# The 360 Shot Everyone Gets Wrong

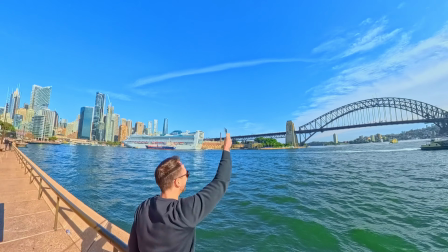One of the very first 360 camera effects that truly blew people's minds was bullet time.
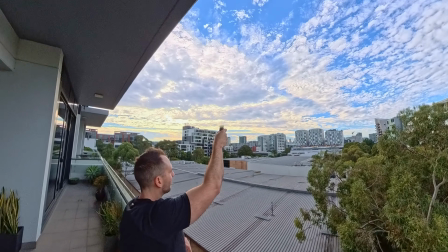It was the shot that made people go, how did they do that? And is this another Matrix sequel? 360 cameras made effects like bullet time so easy that a complete beginner could do it and achieve great results.
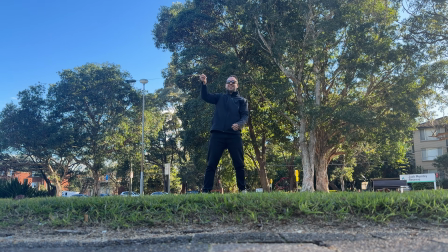However, like most cool camera tricks, people overdid it,
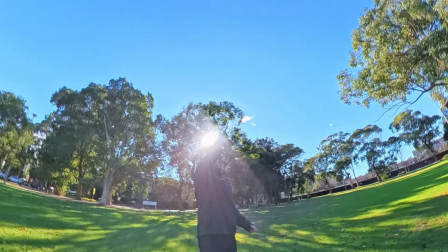swinging the camera too fast and using it in situations that it just doesn't work well in, leaving audiences more dizzy than entertained. But today, I'm bringing it back, because done right,
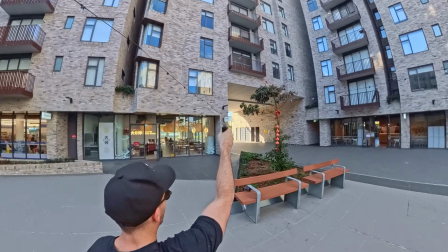bullet time can still be one of the most mind-blowing shots you can possibly achieve with the 360 camera. So in this video, I'll share my top 10 tips for epic bullet time shots. Big thanks to Insta360 for sponsoring this video, and all shots from the video were filmed with the X5. However, this same effect and all the tips in the video can still be applied to other 360 cameras, past, present, and future. Tip 1 is that it's important to choose the right accessory, because there are a couple of different bullet time accessories to choose from.
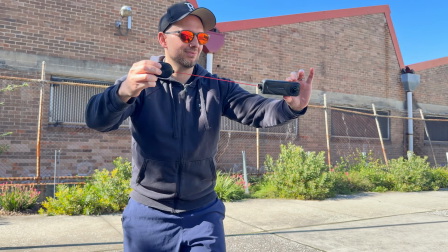The first one is the classic bullet time cord, and this was the very first thing that was released back in the day,
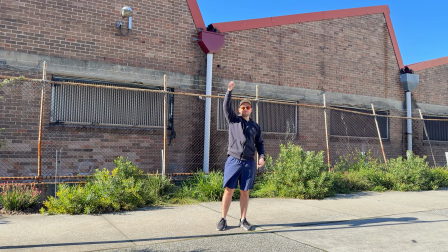where you would attach your camera to it and then extend the cord and swing the camera around your head, hoping that you didn't smash it into something. The biggest pro of the bullet time cord is that it's extremely portable and fits in your pocket easily.
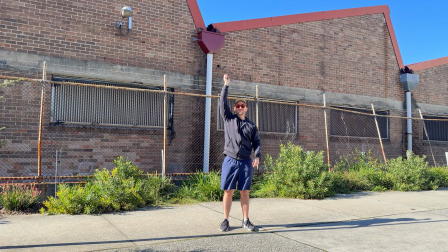The cons, however, do outweigh the pros. The first one is that it doesn't feel very safe to use and you have to be very careful when swinging the camera with the cord.
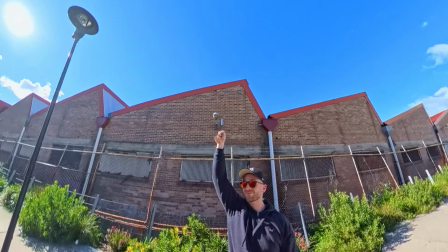And secondly, because the camera isn't fixed when using a string, the seam line changes constantly,
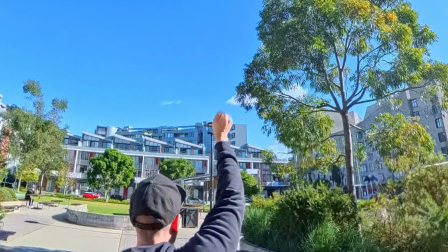causing very noticeable stitching issues around your hand, which is probably going to be a deal breaker for a lot of you.
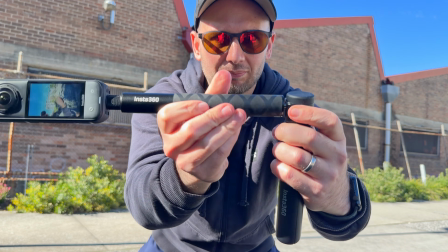The second accessory is the bullet time handle, where you can attach any selfie stick of your choice, then holding it above you and spinning it around your head. This option works really well because the handle is very small and portable, but you can also take advantage of using your favorite selfie stick that you already would have with you and attaching it using the thread on the bottom.
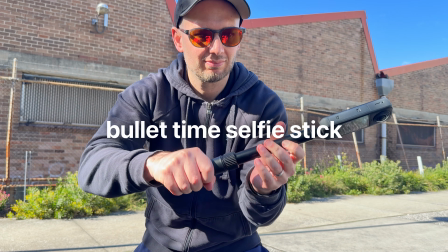The third accessory is Insta360's new bullet time selfie stick,
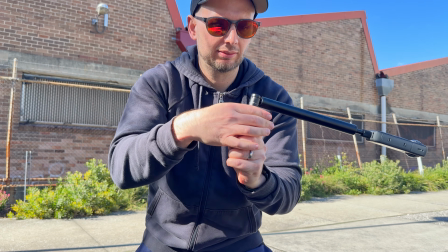which is the most expensive of the lot and is a custom-made bendable selfie stick for this specific effect.
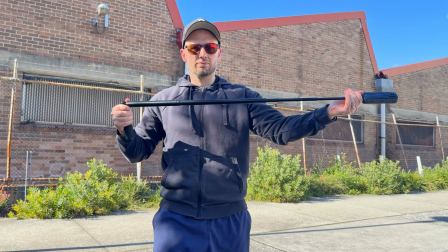I do find it quite clunky and awkward to set up,
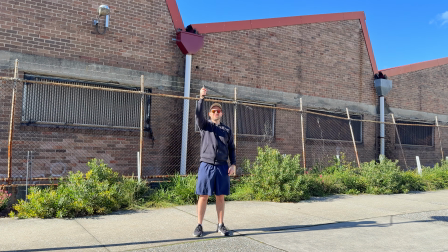and I've also found that the selfie stick that's inbuilt into it extends too far, making it a greater risk of hitting your camera on something. While the handle does move really smoothly, and this is clearly a premium accessory, I'm just not a fan of it due to the awkward nature of using it. It's not intuitive, and it means you always have to use a bullet time selfie stick if you were using this as your main selfie stick. So choose whichever of the three appeals to you most. For me personally, it's the bullet time handle. Tip 2 is making sure you're shooting in the right weather conditions.
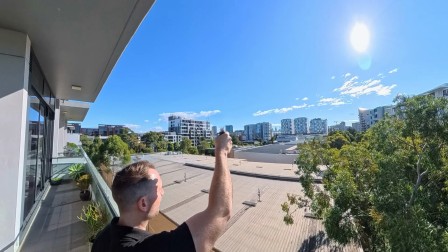While of course we all want to go out and film a bright sunny day to make our locations look awesome,
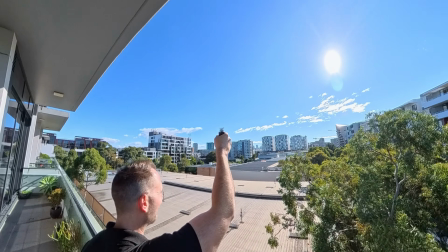unfortunately, due to the nature of selfie sticks casting a shadow and the bullet time effect doing a full
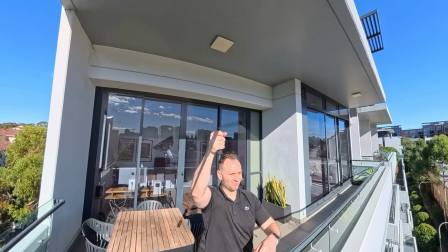360-degree spin, which means inevitably the selfie stick shadow is going to be visible somewhere and is impossible to edit out.
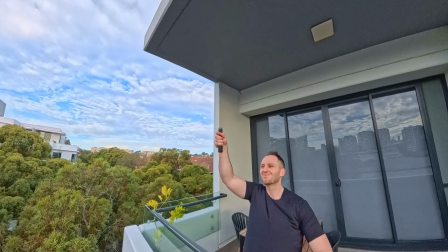This means that you're going to have to cover up the shadow by either shooting within a larger shadow or filming on an overcast day.
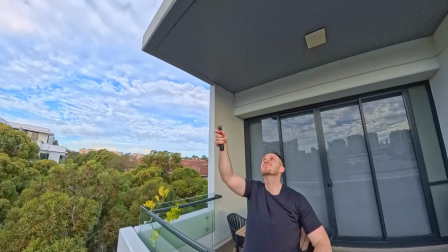Even if it's only light cloud cover, this should be enough to diffuse the harsh shadows,
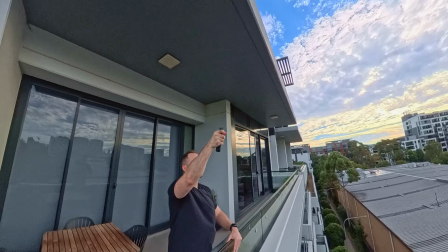and in turn it will hide the selfie stick and add to the mystery of how you achieve the shot. Tip 3 is choosing the right location, because bullet time shots don't work in all locations,
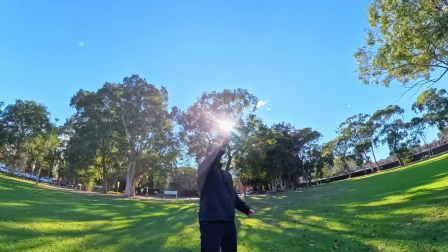especially if it's a boring location with no interesting details anywhere near you.
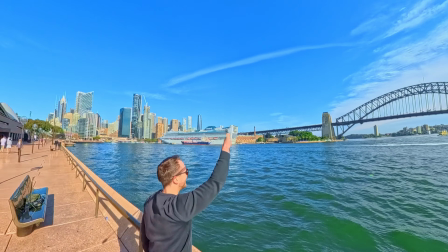Instead, you should aim for locations with either a lot of scenic detail in all directions or some foreground
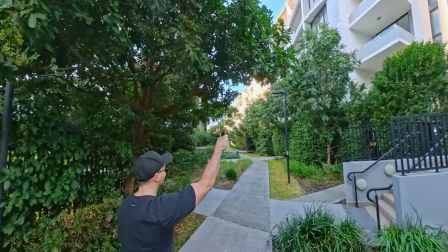objects that are closer to the camera and therefore going to create a nice parallax effect when you swing the camera around. Tip 4 has to do with the settings you use.
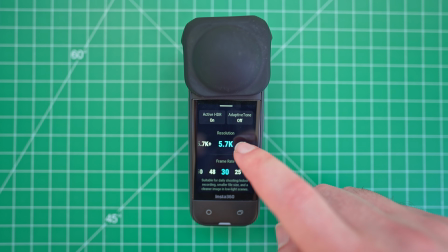If you're a camera nerd like I am, you'll probably be tempted to go into manual mode and try and create your own bullet time effect from scratch.
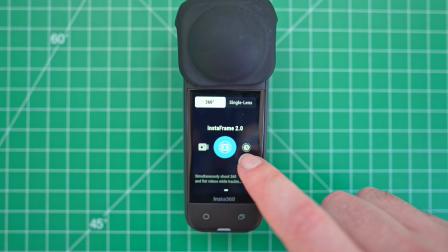But after doing this, I can tell you it's far easier using the inbuilt bullet time mode within the camera,
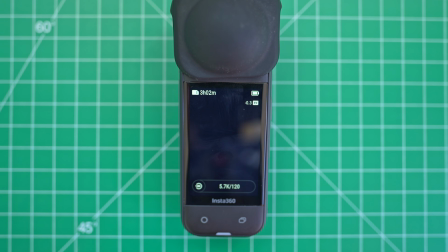since Insta360 have built this dedicated bullet time mode to specifically
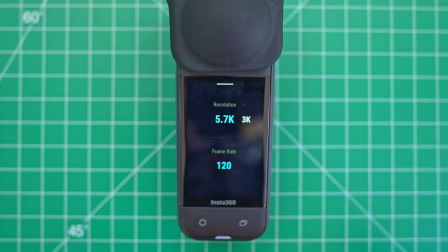get you the best bullet time shots possible with the least amount of editing required.
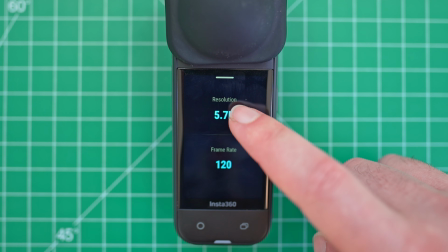So when you shoot, make sure you set it to this with the maximum resolution and highest frame rate possible.
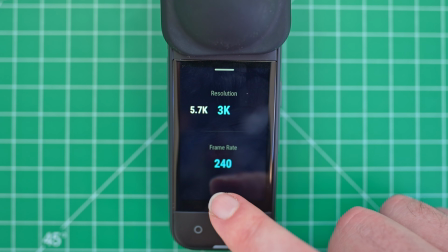Just be careful not to go any lower than 5.7K, because this is going to look noticeably blurry when reframed.
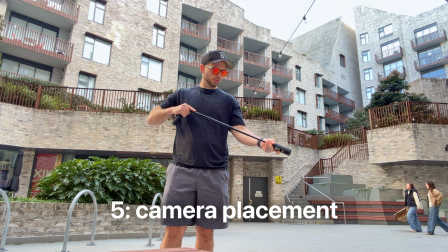Now, as for how long you should extend the selfie stick when shooting a bullet time shot,
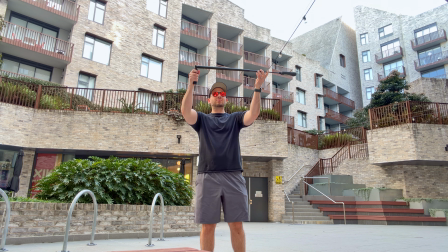you want to be careful not to extend it too short or too long, because these don't quite deliver the same result as somewhere in the middle. So my recommended selfie stick length is roughly 1 meter,
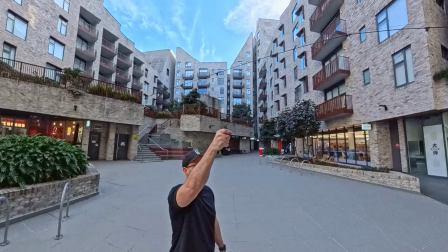which which should be the perfect distance to capture both you and the background without being too close or too far.
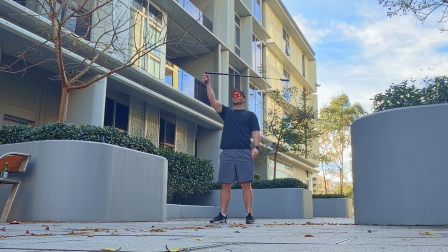Now, as for the technique you use, you'll want to make sure you hold the handle steady and selfie stick straight, almost like you're a helicopter about to take off.
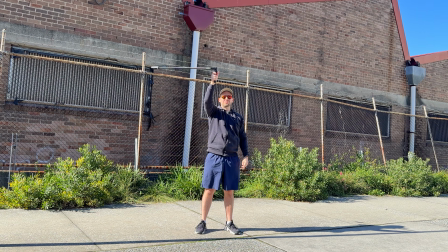I know this seems like an obvious one, but the bullet time selfie stick can bump up and down easily if you don't have a firm grip on it, and this can ruin your shots.
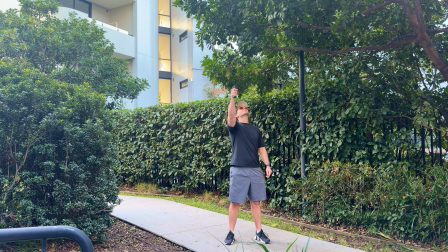You want to do at least 4 swings of bullet time so you have plenty of footage to choose from later.
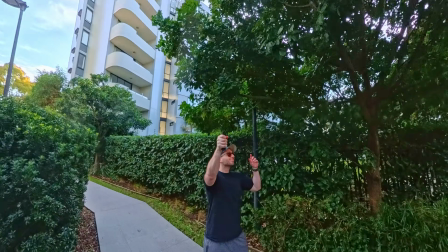I would recommend performing some kind of action during the shot as well,
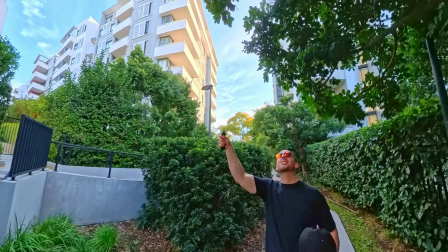even if it's something as simple as looking up or pointing at something to make the shot more interesting.
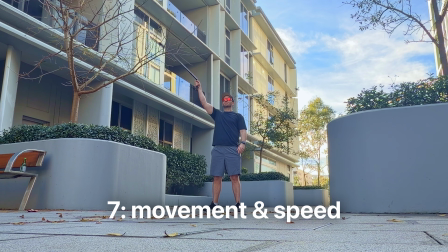Next, in regards to movement, it's important not to move too fast or too slow. Try and aim for about 1 full rotation per second, and if you're doing multiple bullet time shots in multiple locations,
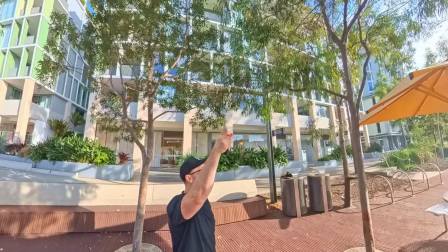do your best to swing the selfie stick in the same direction each time, either left to right or right to left, to help them cut together better in the edit. Now, as for editing bullet time shots, this is where things are super easy thanks to using the inbuilt bullet time mode,
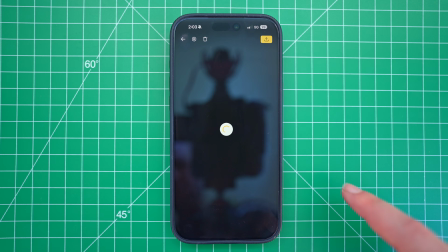because both the motion settings and reframing were set in camera, so when you import the footage to either your phone or computer,
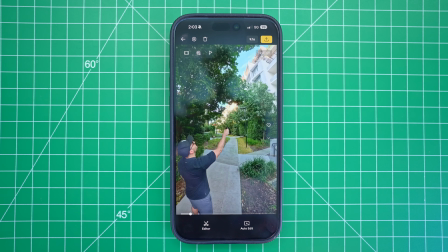all of the editing will already be done for you, and all you need to do is export.
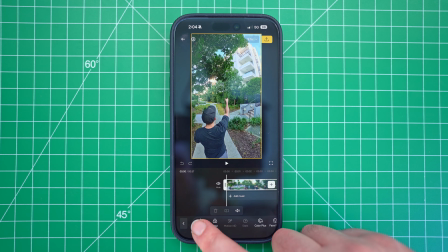The speed will be at roughly 1/4 speed, so you can always speed this up or slow it down depending on your taste, which can also be done in the Insta360 apps using the speed feature of the editor.
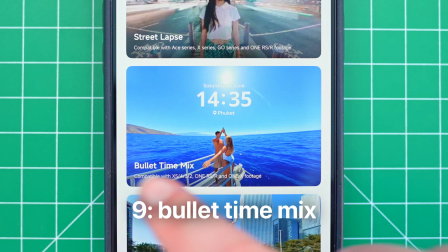Now, one of the Insta360 mobile shot lab effects is called bullet time mix,
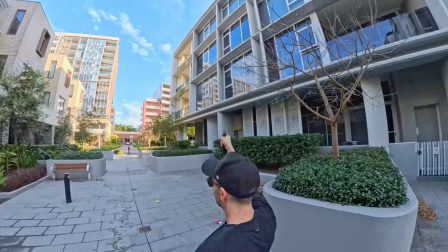where it will automatically combine different bullet time shots together into a single edit, even adding a speed ramp to help transition the shots together.
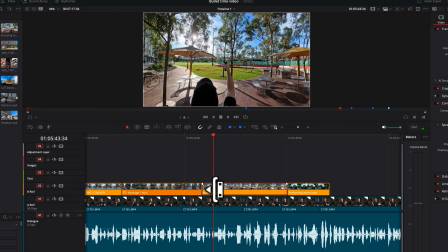Another option is combining the shots yourself manually inside your video editor.
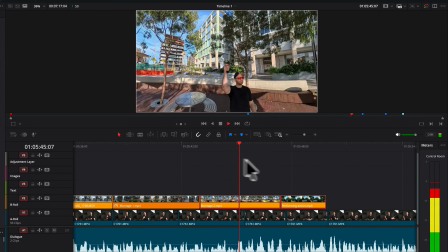Here, I'm using DaVinci Resolve. Just do your best to sync the shots roughly at the same point of the spin, so they cut together extra smoothly. My final tip is a mandatory one, and that is don't overdo the bullet time effect, because any shot that is overdone and done badly will become gimmicky and people will get sick of them. So only use bullet time in situations where it truly would be amazing, like in the situations I talked about earlier. Now, if you're a fan of keeping things as simple as possible when it comes to editing your 360 footage, you'll definitely want to check out this video here, where I share 5 of the easiest ways possible to edit 360 videos in minutes.